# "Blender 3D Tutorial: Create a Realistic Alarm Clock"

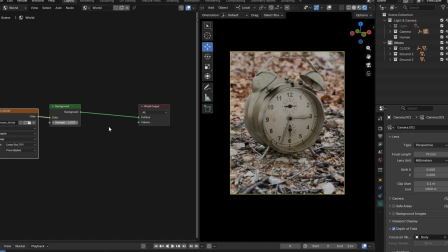For the lighting, I used a simple forest HDRI map and positioned the clock at the perfect camera angle.
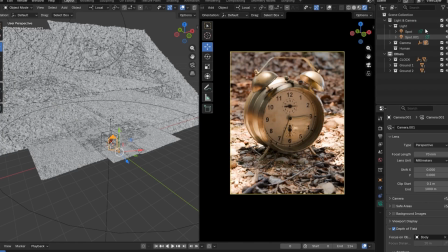To enhance the scene further, I added a spotlight with a gobo texture.
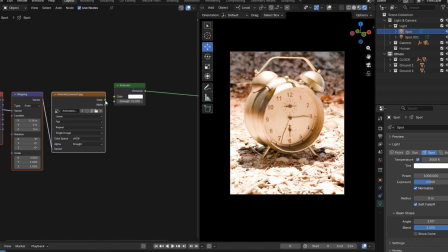This creates more natural lighting variation and adds extra realism to the render.
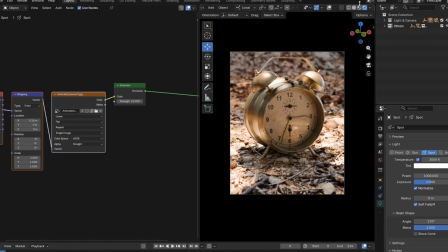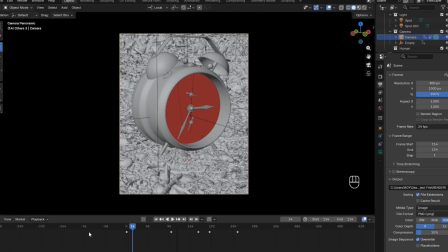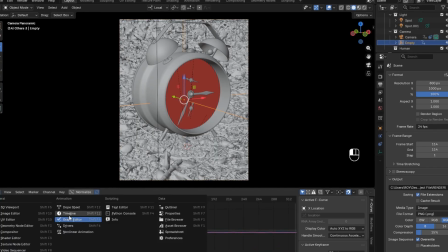Lastly, I added a small camera animation to give the scene a bit of motion and make the final render feel more alive.
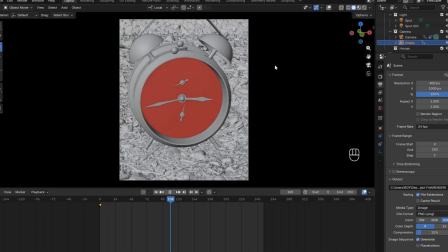After some post-color grading, here's the final result.
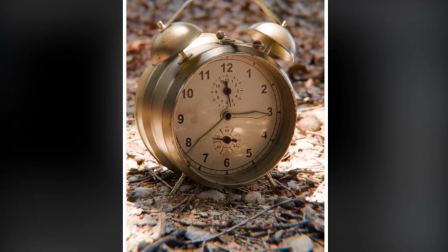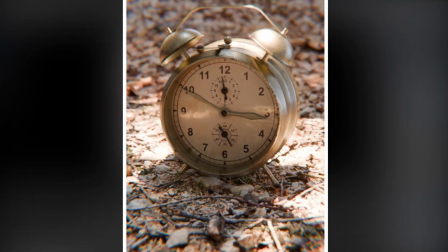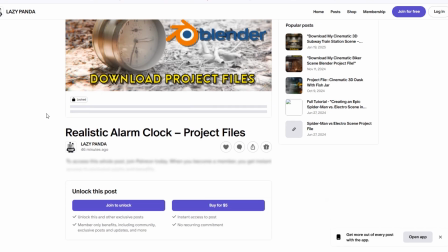You can download the project assets, the 2 forest ground scans, and my other project files for my Patreon to support my work.
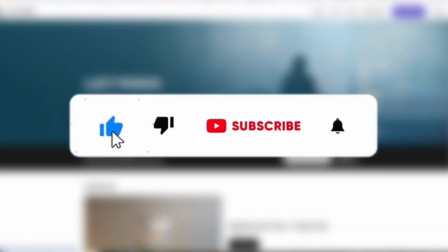Please like this video and subscribe to the channel for more Blender tutorials. Thanks for watching.